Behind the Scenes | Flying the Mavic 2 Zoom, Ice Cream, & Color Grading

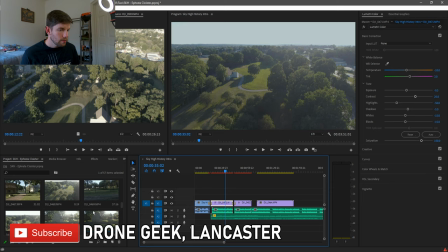(26:51)
So we look through here. This will be a good clip for looking into the west. Do that one first. And then this will be a good clip for looking anywhere else and how those light profiles are.
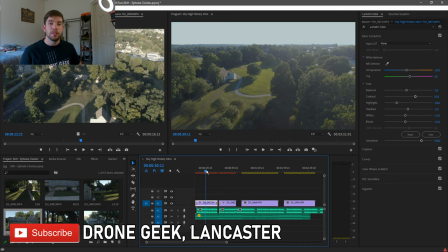(27:05)
So we'll start with the one here because again there's not a lot that goes into this once we have our master profile set up on these two clips. And you can have as many master profiles as you need. So if you have three different lighting sources, three different lighting setups, three different looks to the footage based upon how the drone or the camera is angled you can create
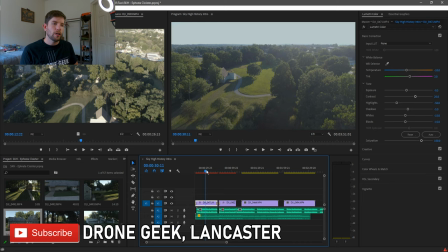(27:23)
three different profiles really as many as you need you can have an individual profile for every one but the goal here is to
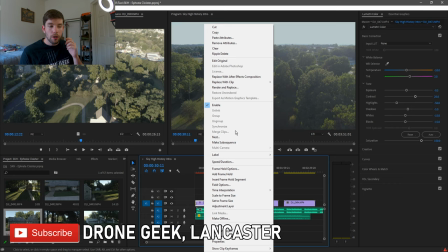(27:28)
get a consistent look so I do like to create that master profile and then copy and paste it over to each clip so we'll start here we'll
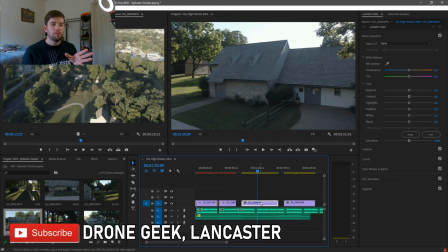(27:36)
go up right click on the original or the first clip click copy we'll come over to this one here and I always like to look at what it looks like beforehand before I go ahead and paste it over so we'll go ahead take a look at this it's very similar maybe a little bit more color
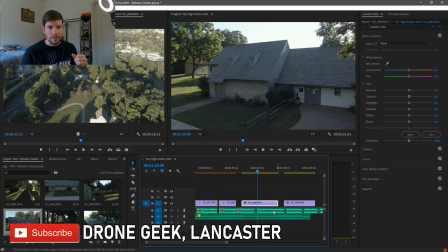(27:51)
comes through naturally because the Sun isn't right here looking into the camera it's behind these trees in this building so we'll go ahead
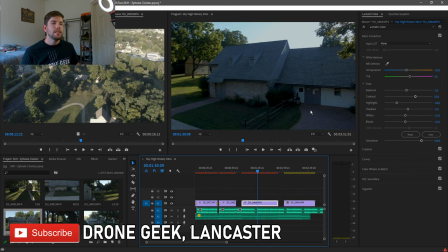(27:58)
and we'll right click on the clip paste attributes ask us which ones we want to paste we want to paste all of them in this case click OK now you can see that it's not perfect it's a little dark so that's when we come in here and again we're looking for consistent we're
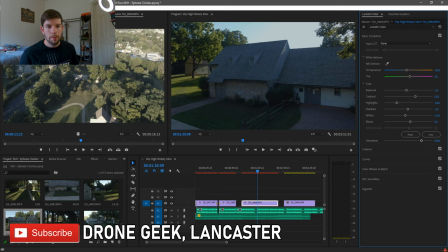(28:12)
not looking for a replica we're looking for a consistent look so here we want to come up and maybe bring the blacks up by five now maybe that's a little too much so maybe we want to keep it at negative 10 that's not bad bring the whites up by five that blows the
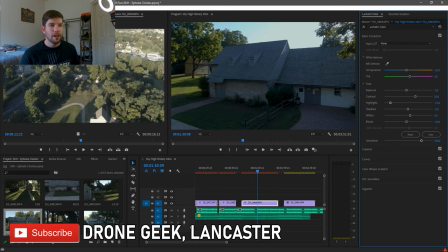(28:27)
sky out a little bit it's not terrible though we can fix that highlights is how we're going to fix that so we'll go to negative 75 see what that looks like you can see the sky was sort of reeled in a little bit we're definitely getting some pretty vivid blue out over here and shadows we have negative 0.5 maybe we'll bring the shadows up to 15 see what that looks like and that does help a lot not
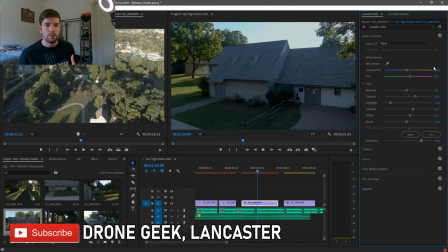(28:46)
a lot of noise through here so that's good it has a very natural crisp cinematic look to it but it's also not very very dark that you
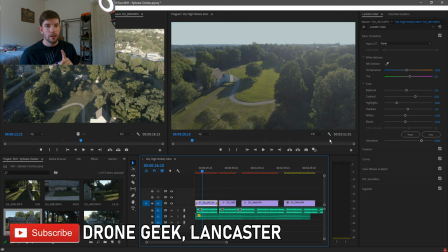(28:53)
can't see anything through here so it's a very good combo now the one change that we will need to make on this is over here you'll see we still have negative 10 on the temperature and I forgot to actually go over this. I don't really want to mess with the temperature too much because the coolness of this image actually brings out the blue up here.
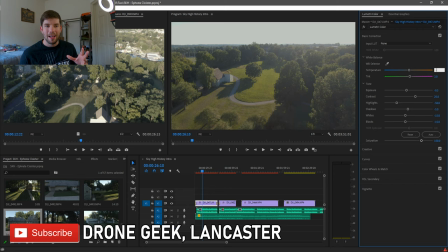(29:11)
So if we bring this to zero, it's going to put us right back where we started with that sky and it's going to have that very white blown out look. So negative 10 actually brings through a little bit of the color. The only place that I missed that I probably should have mentioned is we do want to bring that tint back to zero because it's the more natural look.
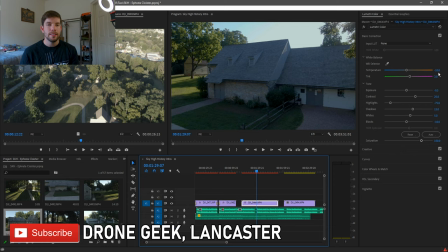(29:27)
So we'll go through here and ideally we would have copied and pasted that over. But in this case, we do want to warm this image up just a little bit because this building looks a little too blue for it to be natural. So let's go ahead and bring this to zero. See what that looks like. Now we did lose a little color out of the sky, but this was brought back in and it has a much more natural color profile now.
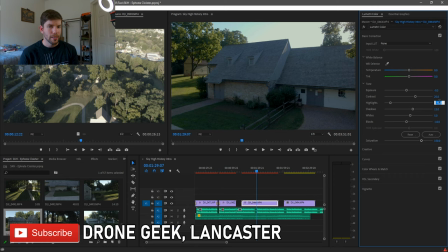(29:47)
So we'll bring this to zero as well. That looks pretty good to me. So you can really play with it, get it to look exactly how you want to look.
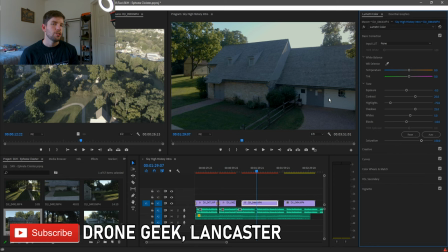(29:55)
So if I wanted to bring the shadows up to 25 even to brighten that up even more starting to play a little bit of a risky game because you might bring this into a situation where it's very noisy and the darker areas have pixelation that you can see that's not what you want for your professional cinematic looking footage but in this case it doesn't look too bad so we will actually keep that at 25 just play
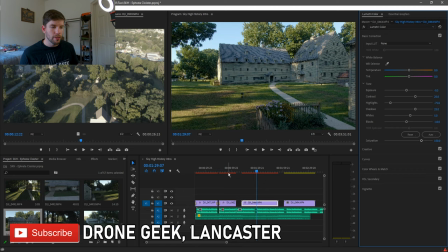(30:15)
with it you'll learn to get a feel for how you need to adjust this from clip to clip so let's go ahead and do that for the other clip as well go ahead and copy bring it over here take a look at what the footage looks like ahead of time so
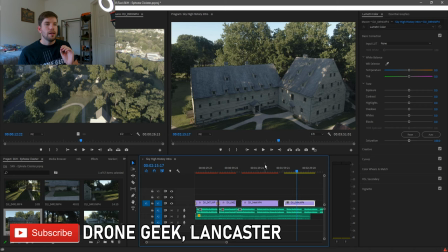(30:29)
you can see we have some blue in the sky here again much like the other image because it's taken from sort of the same spot just different elevations very natural color selection right now so let's go ahead and paste those attributes and it's going to ask us and we went okay and it just
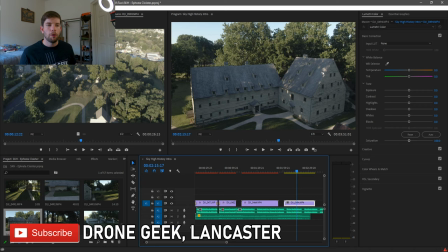(30:47)
makes everything pop do you see that we'll go ahead and undo so you've got that much more flat color profile it's still pretty natural pretty true to form but overall it's flat then when you go ahead and you redo the color change you can see it just makes everything pop and elevates that image
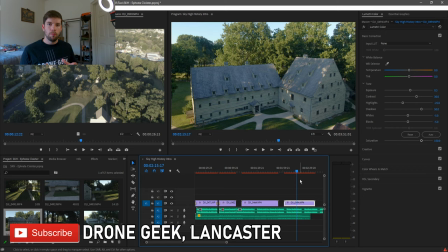(31:04)
just a little bit more which is exactly what you want so this is how my process for color grading goes I use this for all of my projects but obviously when I want to convey a certain tone or certain emotion that's where I'll play with the colors a little bit more and I'll maybe tinted a certain way or I'll bring the temperature up or down,
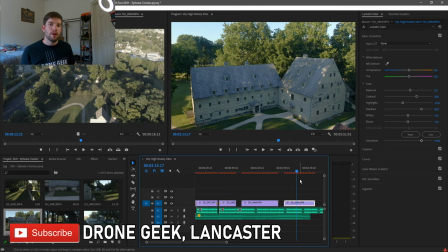(31:23)
and I'll play with the lighting a little bit more. For this Sky High History, we want to keep everything very, very straightforward and just make those colors pop so that when the viewer is watching the video and they're listening to the information, they're engaging the video with some really stellar cinematic looking footage out of the drone,
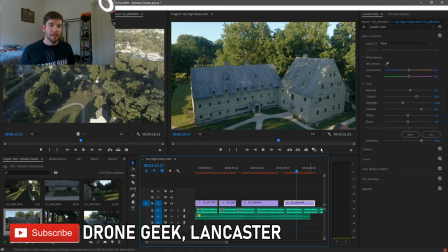(31:40)
and it's keeping their attention so they can get the full version of the history lesson I'm providing them. So there you have it. The first episode of Behind the Scenes with Drone Geek Lancaster is wrapping up. I was really happy to share this with you guys. I'm glad to pull the curtain back a little bit and I hope to continue doing that as well. I hope this video gets a good response and it's something you guys want to see more of because it's fun for me to share the experience of beginning to end of a project, whether it's on-site filming, all of the adventures we have in between, whether it's going to get ice cream or whatever the case may be, all the way to the finished product when you see it on YouTube and you watch it as a finished piece. It's just a really cool experience and I'm glad I get to share it with you guys because I enjoy it immensely. If you like this video, hit the like button down below. It helps me out a lot. And if you really like my content, hit that subscribe button. We are on the quest to 1000 subscribers and I'm not going to stop reminding you until we get there. I've said that a million times. I mean it. We are not going to stop reminding you that we are on the quest to 1000 subscribers until we get there. So if you've subscribed already, thank you. If you haven't really consider hitting that button, It helps me out a lot and it costs you absolutely nothing. And if you really love my content, if you love my channel, you want to stay up to date with it and you want to be the first one to see the content as it comes out, hit the bell icon next to the subscribe button. It'll send you a notification every time I post a new video, which means you can be one of the first people to see the stuff that I'm putting out there as it's being produced, which is pretty cool. This is your second reminder to go ahead and hit that subscribe button. It helps me out a lot and we are on the quest to 1,000 subscribers. I'm Chris, the Drone Geek of Lancaster, and until next time, I am out of here.
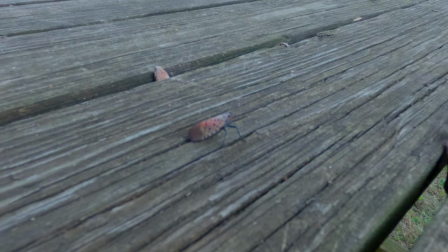(33:24)
Peace! Do you see that little guy right there?
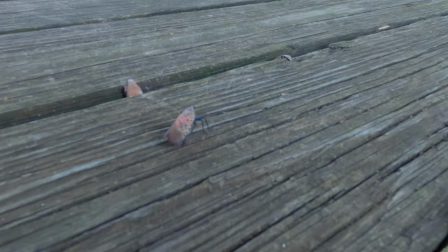(33:31)
That is a spotted lanternfly. They are an invasive species to the United States.
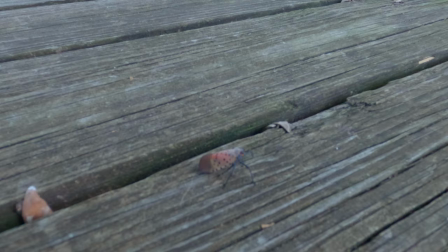(33:39)
He's trying to get away. Now, a little Lucino, he's safe today purely because I'm here on a mission.